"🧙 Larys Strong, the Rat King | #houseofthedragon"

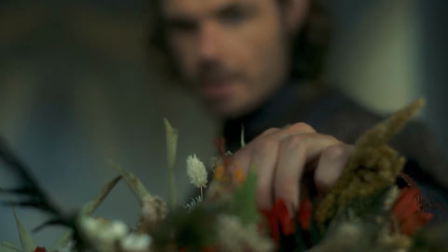(0:00)
It is rare for me to make a theory and then so quickly be given all the evidence I could ever want to prove it.
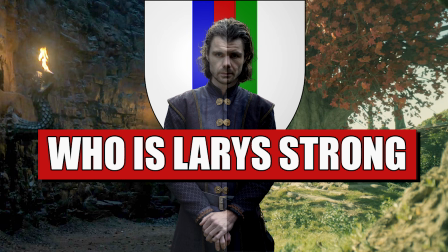(0:05)
And yet that is what absolutely happened with my Larys Spymaster and Greenseer of the Weirwoods theory video.
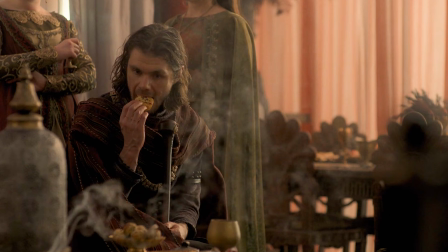(0:11)
That theory by its nature is, you know, a bit speculative in that I didn't have any direct proof like Larys just sort of turns to the camera and says,
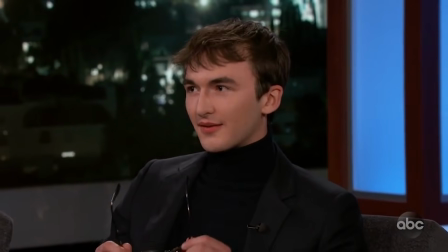(0:19)
"I can see through the rats," or we see him using any of these powers like Bran does with his eyes rolling back into his
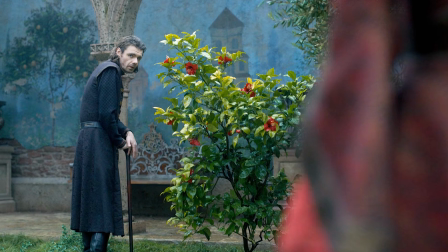(0:25)
head. Larys is so mysterious and secretive as a character that even if he was a Greenseer or skin changer, no one would really know anyway,
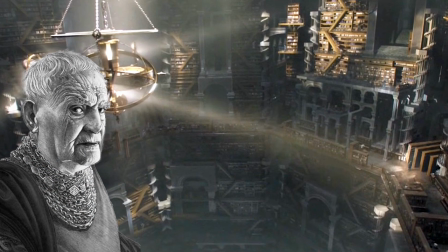(0:32)
especially not the writer of Fire and Blood, the notorious magical buzzkill Archmaester Gildane.
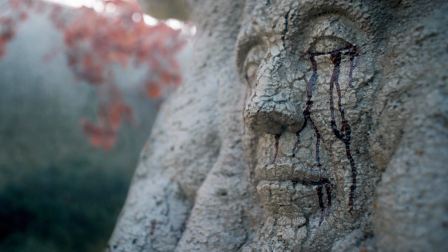(0:38)
Episode 5 and 6 though, oh, they are treasure troves for us Larys Greenseer enthusiasts,
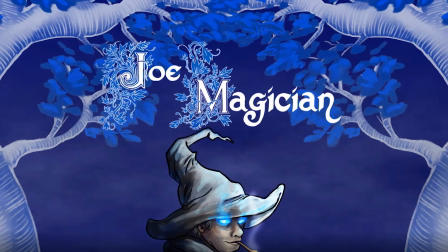(0:44)
of which there used to be, you know, just one, and now there are many. Welcome you all.
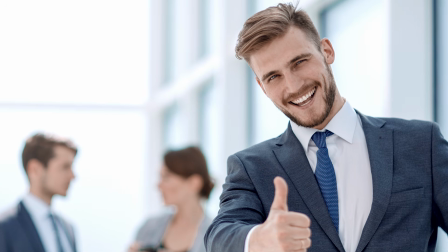(0:48)
We are way past speculation, and we are going straight into theory confirmed territory.
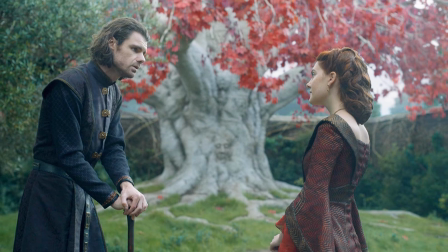(0:54)
Larys Strong, the three-eyed rat and voice of the trees. Let's do this.
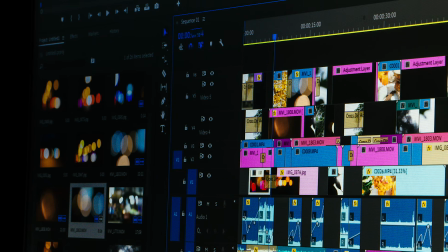(0:59)
First thing we need to talk about is a term from film editing. The different cuts used between scenes have names and purposes that they're chosen for.
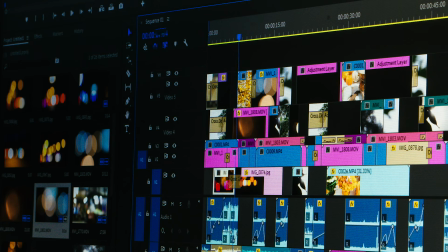(1:06)
Some people, and by that I mean everyone who opens up Premiere Pro for the first time and adds every single transition in the default menu to their videos, even magicians.
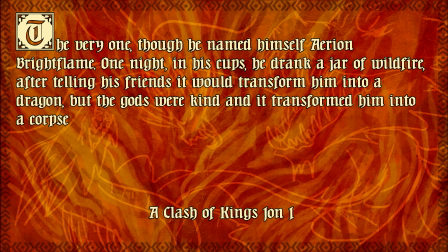(1:14)
Oh god, oh those page peels on my old videos. Sorry you guys. The cut we're going to talk about though is known as the J cut.
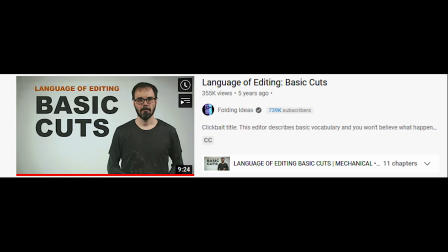(1:21)
Shout out to Folding Ideas for their video, Language of Editing, Basic Cuts for educating all of us about film editing. By all of us, I mean me. The J cut is what it's called when the audio track changes to the next sequence before the visuals do. J and J cut is a visual clue, as in how it looks in editing software where you have the audio cut in before the matching visuals, making just a cute little J in the timeline. Purpose of this cut can be varied. Sometimes it's so you can see a character react to words or sounds that are happening off screen,
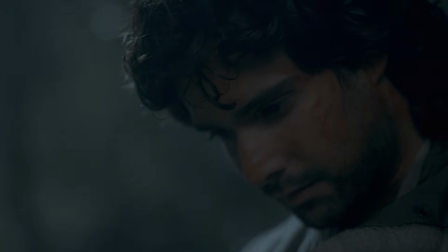(1:49)
or to create continuity between two different scenes, linking them together for the viewer by having the audio start before the visuals catch up.
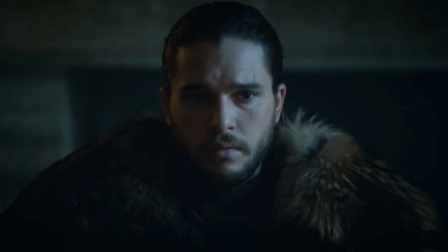(1:56)
Another use though is to imply something about what is on screen through juxtaposition of the audio underneath it. Like for instance, let's say you have the camera on a character's still face, and then using a J cut, you use the sound of a baby crying from the next scene to come in early.
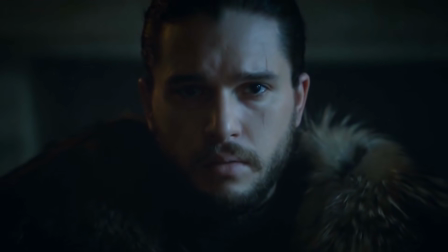(2:10)
This creates meaning in the expression on the face of the person, that maybe they're thinking about the baby, or they're also upset, they want to cry too, or maybe they don't care about it.
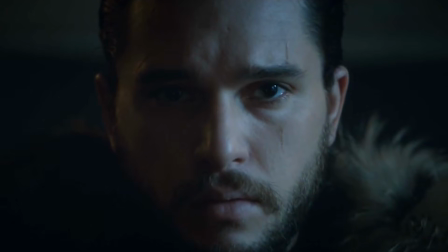(2:19)
And then when the scene changes and the baby shows up on the screen, you the viewer are now thinking about the character you just saw in relation to the baby.
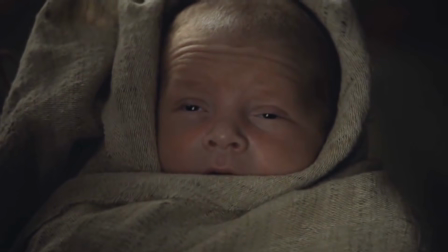(2:26)
The two previously unconnected scenes now are in your mind by just a little J cut.
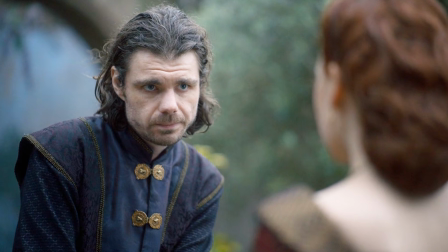(2:32)
The House of the Dragon editors drop a massive hint that Larys is a skin changer and possibly Greenseer in episodes 5 and 6,
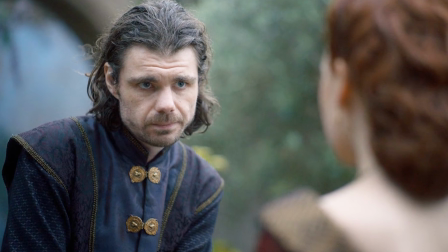(2:39)
and both times they use a J cut to do it. The first scene starts with an establishing shot of the Weirwood face, the sap bleeding from its eyes.
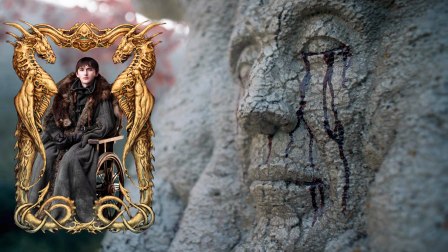(2:47)
Note that some think when the Weirwood eyes are quote-unquote bleeding, this means that the Weirwood tree is in use by a Greenseer somewhere.
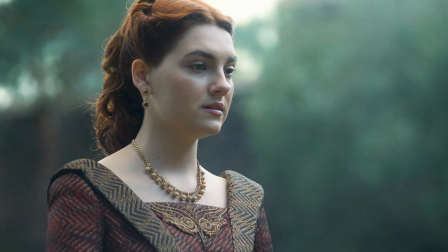(2:54)
The scene then cuts to Alicent making eye contact with the face, clearly upset and her cheeks red from crying.
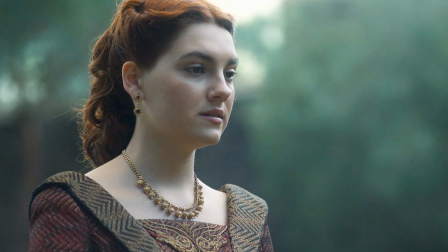(3:00)
Seemingly the tree is crying along with Alicent, feeling her grief over the loss of her father.
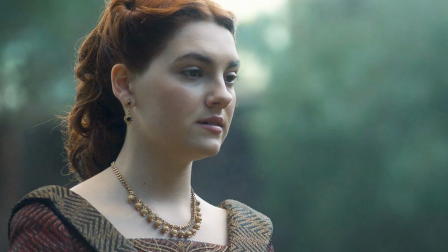(3:05)
Then, from somewhere off screen, we hear a voice begin speaking. Alicent hears it and then turns to face the source.
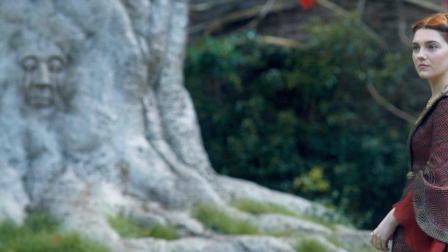(3:12)
However, the camera doesn't follow her gaze.
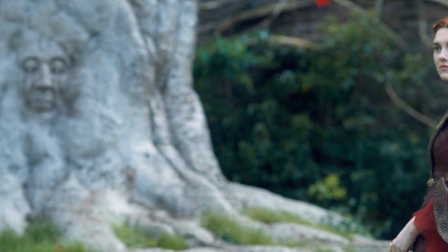(3:15)
Instead, the camera stays on Alicent, and on the left side of the screen, framed and in focus for you to look at, is the Weirwood face.
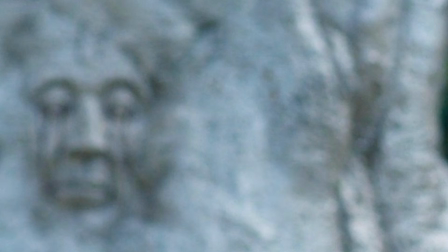(3:23)
That they haven't zoomed in on Alicent and put the face out of focus tells you it is important to what's going on. The show wants you to notice the Weirwood conspicuously being shown next to Alicent.
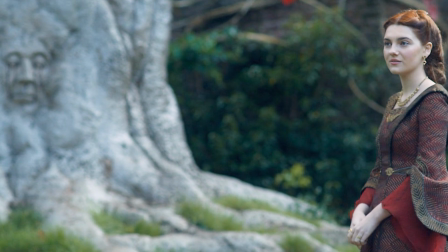(3:34)
Notice it. Alicent then identifies the voice as Lord Larys. However, instead of the camera switching to show him, it again stays on Alicent and the Weirwood.
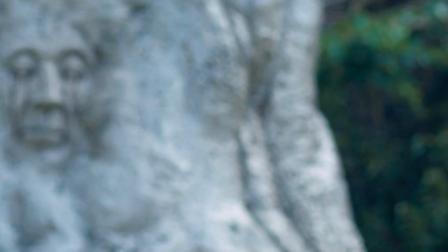(3:43)
What the show is doing here is taking advantage of the fact that the Weirwoods do have a recognizable human face in them.
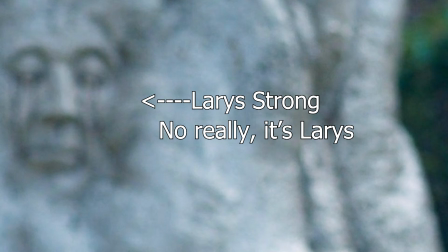(3:48)
The J cut is suggesting that the voice is coming from the Weirwood itself, as it's the only other human face on the screen that's not Alicent.
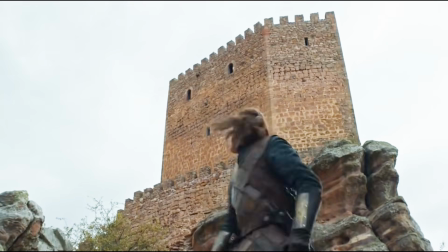(3:56)
Okay, that's a bit weird, but as viewers of Game of Thrones and savvy readers of A Song of Ice and Fire, we know that this is actually a thing that can happen.